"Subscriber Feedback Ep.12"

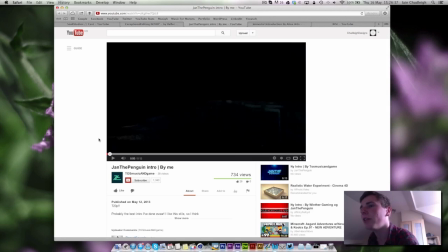4:09 So next we have Jan the Penguin intro by me. It's not by me, but
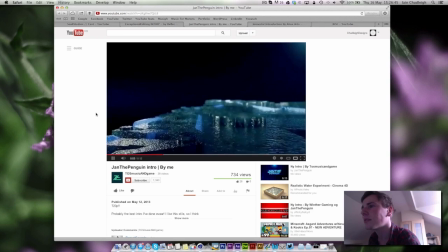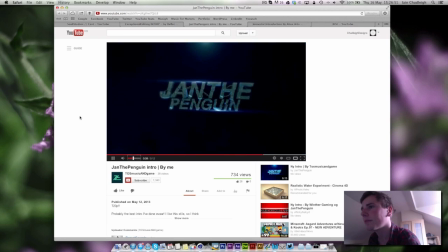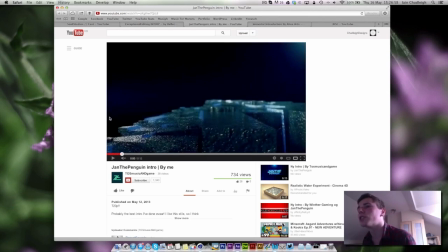4:31 okay, so the first thing I saw straight away is you got a bit of flickering in here, which means most likely you need to just change your anti-aliasing settings up a little bit, maybe to best rather than,
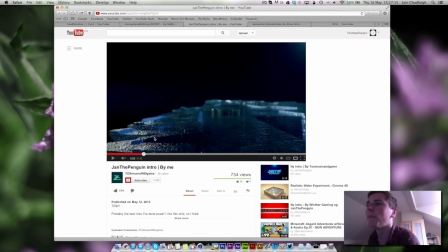4:46 I presume, geometry, and maybe make it 2x2 minimum and 4x4 maximum.
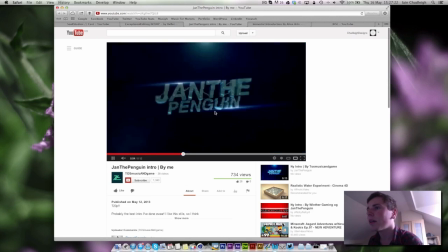4:57 It all works pretty nicely. not too much happens, but that's fine.
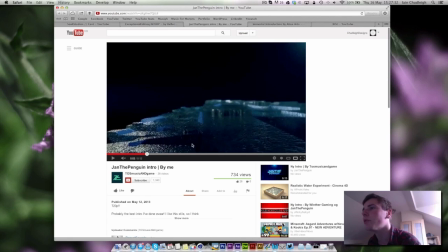5:04 Like, perhaps some of these cogs could move around a little bit, just to give it a little bit extra.
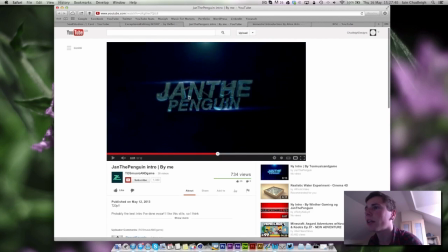5:13 But there, the colouring works nicely. I like these little highlights you got on the actual text. I mean, chains are a little bit overdone, overused these days, but, you know, you've used them slightly differently to most people.
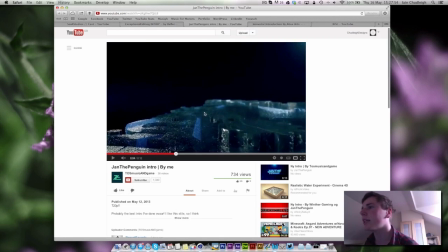5:28 It's a shame you can't really see them in this angle.
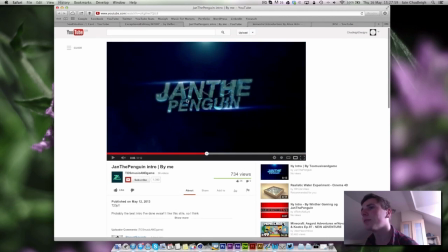5:33 And the flares maybe don't fit in that greatly. Like, the top one's fine, and I like this little kind of atmosphere here. Yeah, in all, the intro's fine. Like, I like it.
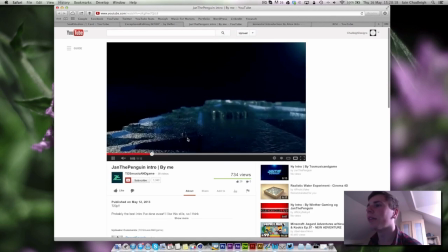5:52 Just work on those the flickering issue, because it's pretty. Unfortunately, it stands out quite a lot. And you got that weird. I don't know what that is. Like, it gets really bright and then suddenly gets really dark.
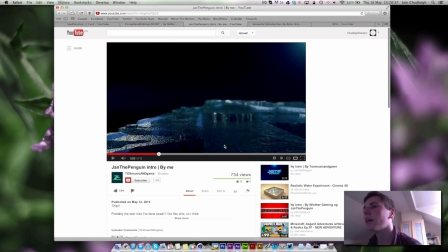6:11 So it makes this a bit hard to see. But nice texturing, nice lighting.
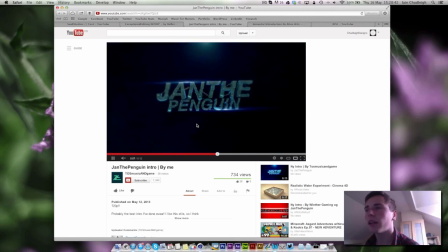6:16 Just work on that little flickering issue and it'll be fine.
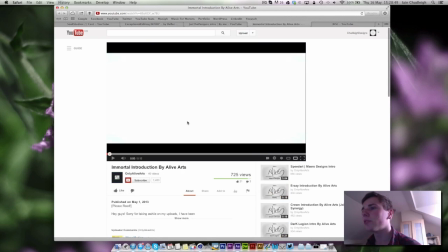6:23 Next we have Immortal Introduction by Alive Art.
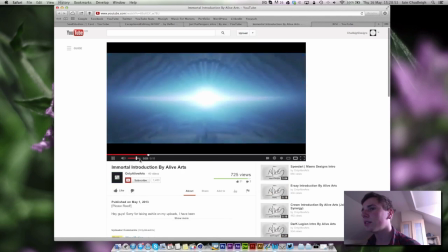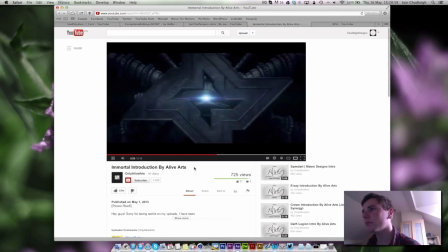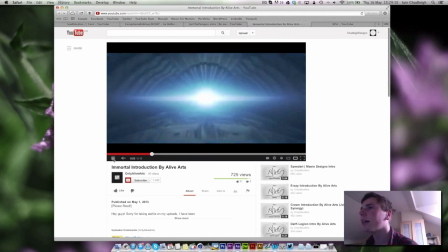6:42 So, really nice scene here. Clearly took a long time to model this.
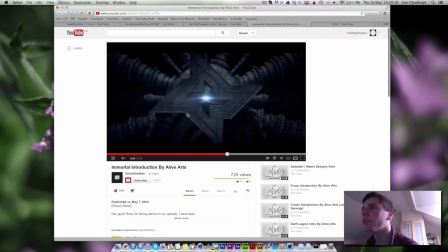6:52 Really nice reveal, kind of flying through. You're going to see the whole workings of it. Maybe there should have been a little bit in between these black bits here, just kind of filling it in. Maybe, even if it's just one of these big wheels kind of behind it spinning really slowly.
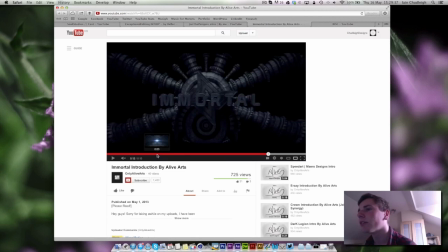7:09 The only thing I don't like is how the text kind of just comes in. Like, you've got this whole kind of mechanical scene, everything's really well thought through, and then you probably suddenly thought, oh no, I've got to add some text in, and it just falls from the sky. Like, it has a bit of randomness, like, you
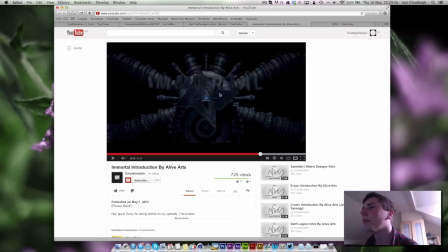7:28 can see it there, but it kind of just appears out of nowhere. It almost would have been better if it was just there already, and if you had moved the O, like the whole thing slightly to the right, you could have flown through the O as well.
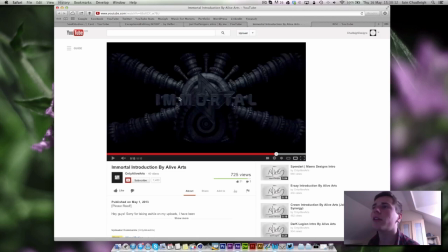7:46 Because you don't have to have really anything moving. Like, you can reveal everything just with camera movements, and that is a fine way to reveal anything. So yeah, if that had flown through,
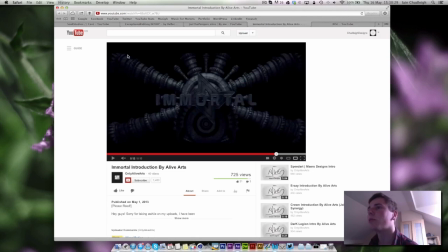8:01 it would have been good. Maybe there needed to be a little more highlight on some of the materials.